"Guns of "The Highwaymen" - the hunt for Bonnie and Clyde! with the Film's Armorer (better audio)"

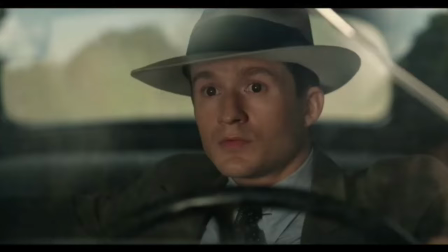27:17 He says that he went through the 20 rounds in his BAR, and then he grabbed a shock and went through the five rounds of that and then he finished his business
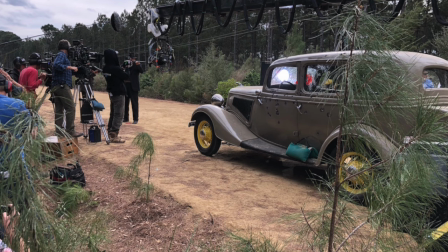27:26 of the day with one of those two handguns all these guys just had backups upon backups besides what they were holding in
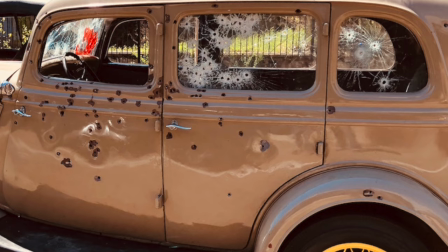27:34 their hands of firearms and they just lit that car up and then set a gun down and continued
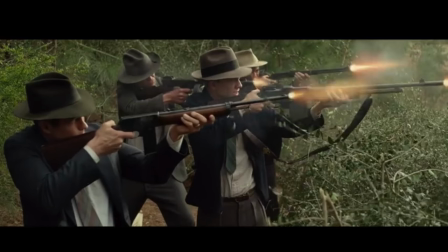27:42 to perforate it i mean that car there's a lot of bullet holes Now as far as the lineup, the ambushers all lined up on that hill.
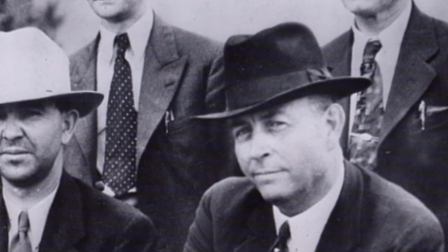27:52 Frank Hamer in his book said that they were lined up but they were separated by about 10 feet apiece.
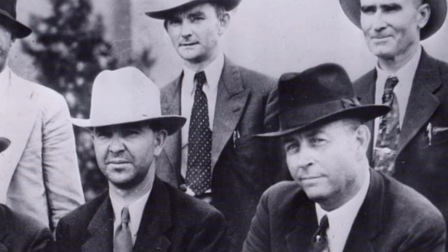27:59 They weren't all bunched up together like we see in the movie. And this was on purpose.
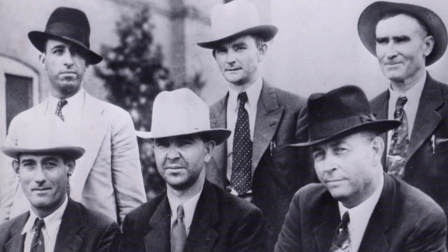28:04 He was trying to make them all tougher targets for Clyde.
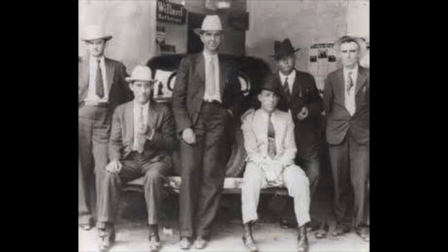28:07 So if Clyde was able to get to one of his BARs and start spraying lead, it would be difficult to hit everybody before they hit Clyde.
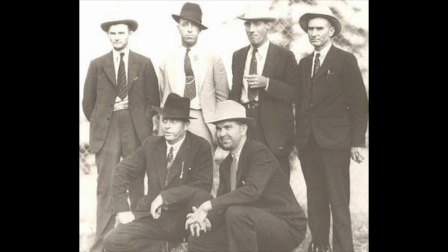28:16 Hamer gave his lineup as follows it was himself then Galt then Jordan then Alcorn then Oakley and then finally Hinton
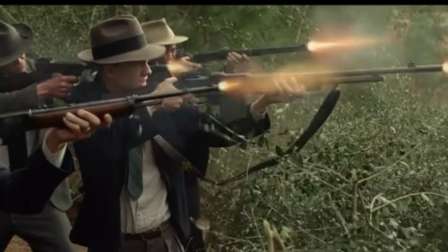28:26 the first three ambushers according to him were to focus on the front seat
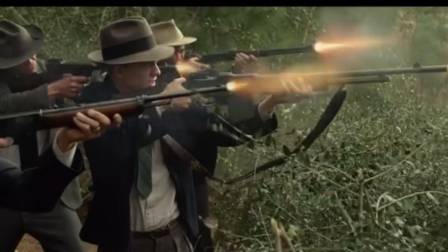28:30 and Alcorn and Oakley were to be in charge of the back seat if anybody was in it they were to take care of those targets.
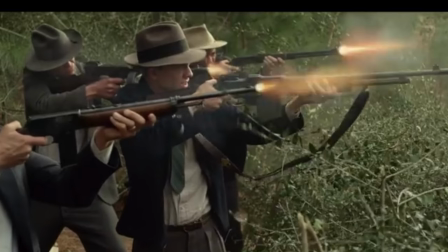28:41 Hinton was to be in reserve at the end and Hamer gave him instructions that with his powerful BAR that
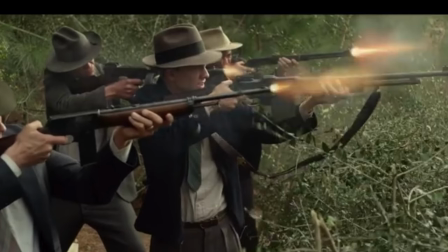28:49 if the 34 Ford was about to take off then Hinton was to spray the motor down and keep the the car from leaving.
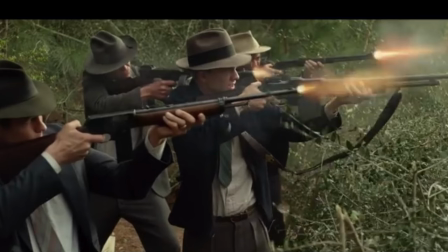28:57 Again Hinton's BAR was historically the only full-auto weapon in the posse.
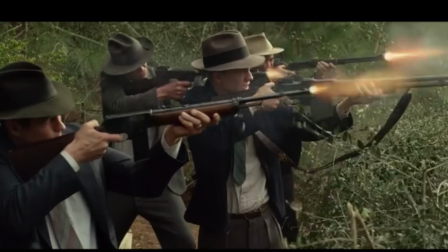29:05 Now, if you read Hinton's book, he said he was first in line.
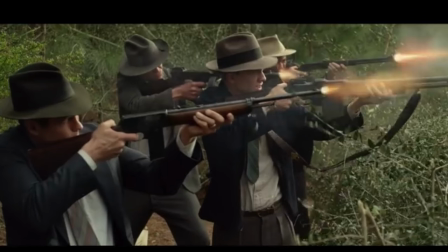29:09 He says he was supposed to spot and recognize Bonnie and Clyde, therefore that being his responsibility put him in the lead,
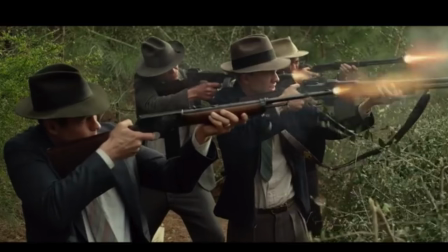29:17 and his BAR was the most powerful gun there and had the longest range,
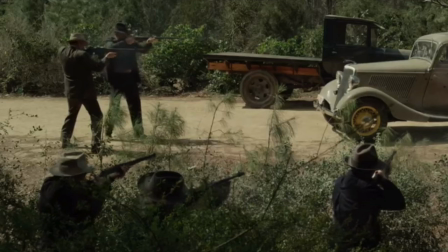29:23 so he claims he was supposed to be in front. Either way, for the film, it looked cooler on camera,
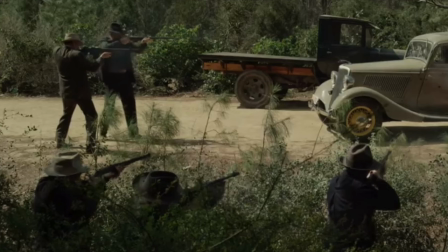29:30 and for directorial purposes to have everybody bunched up and everybody spraying lead together.
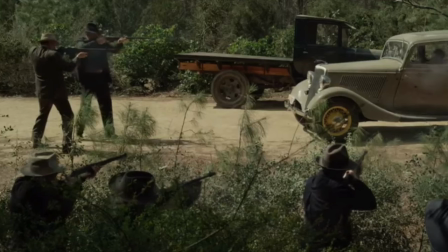29:37 And I agree, it looks pretty sweet. It's sort of a nightmare for an armorer on set because they want everybody in a perfect line
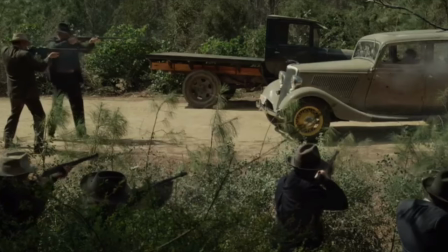29:45 and they want to run that camera up and down and see everybody spraying muzzle flames and ejecting brass.
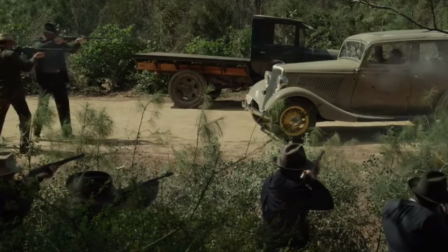29:53 But each one of these guns ejects the brass out in different ways and in different directions. so it comes down to me telling
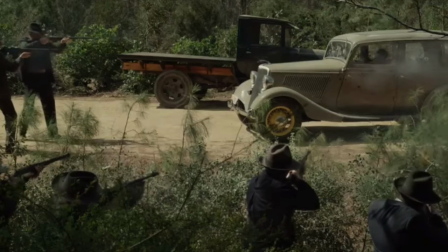30:00 each and every actor okay you take a step forward you take a step back you take a step back now you take a step forward know a little bit more
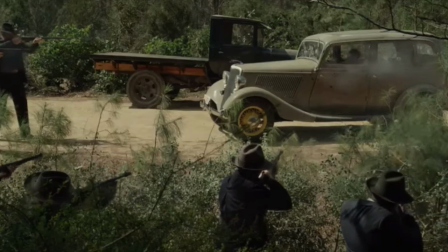30:07 forward and eventually we'd do a take and then i'd make sure nobody got any hot brass
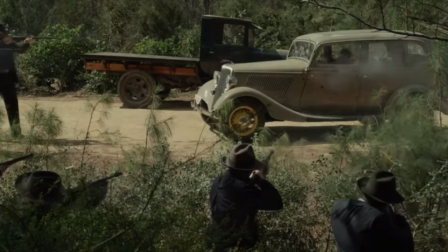30:13 hitting their neck rolling down into their shirt no no burns or anything like that nobody getting
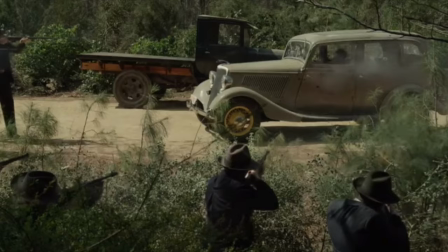30:18 hit in the face with any flying brass it it was a it was a nice it worked out really well
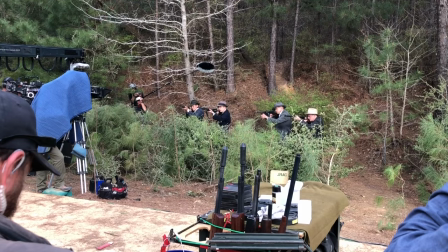30:23 it was bit of work but it worked out pretty sweet
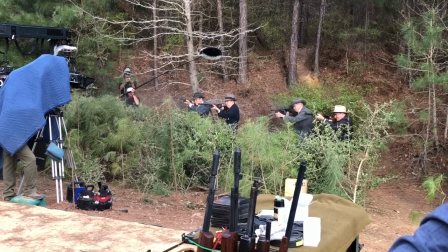30:26 i hope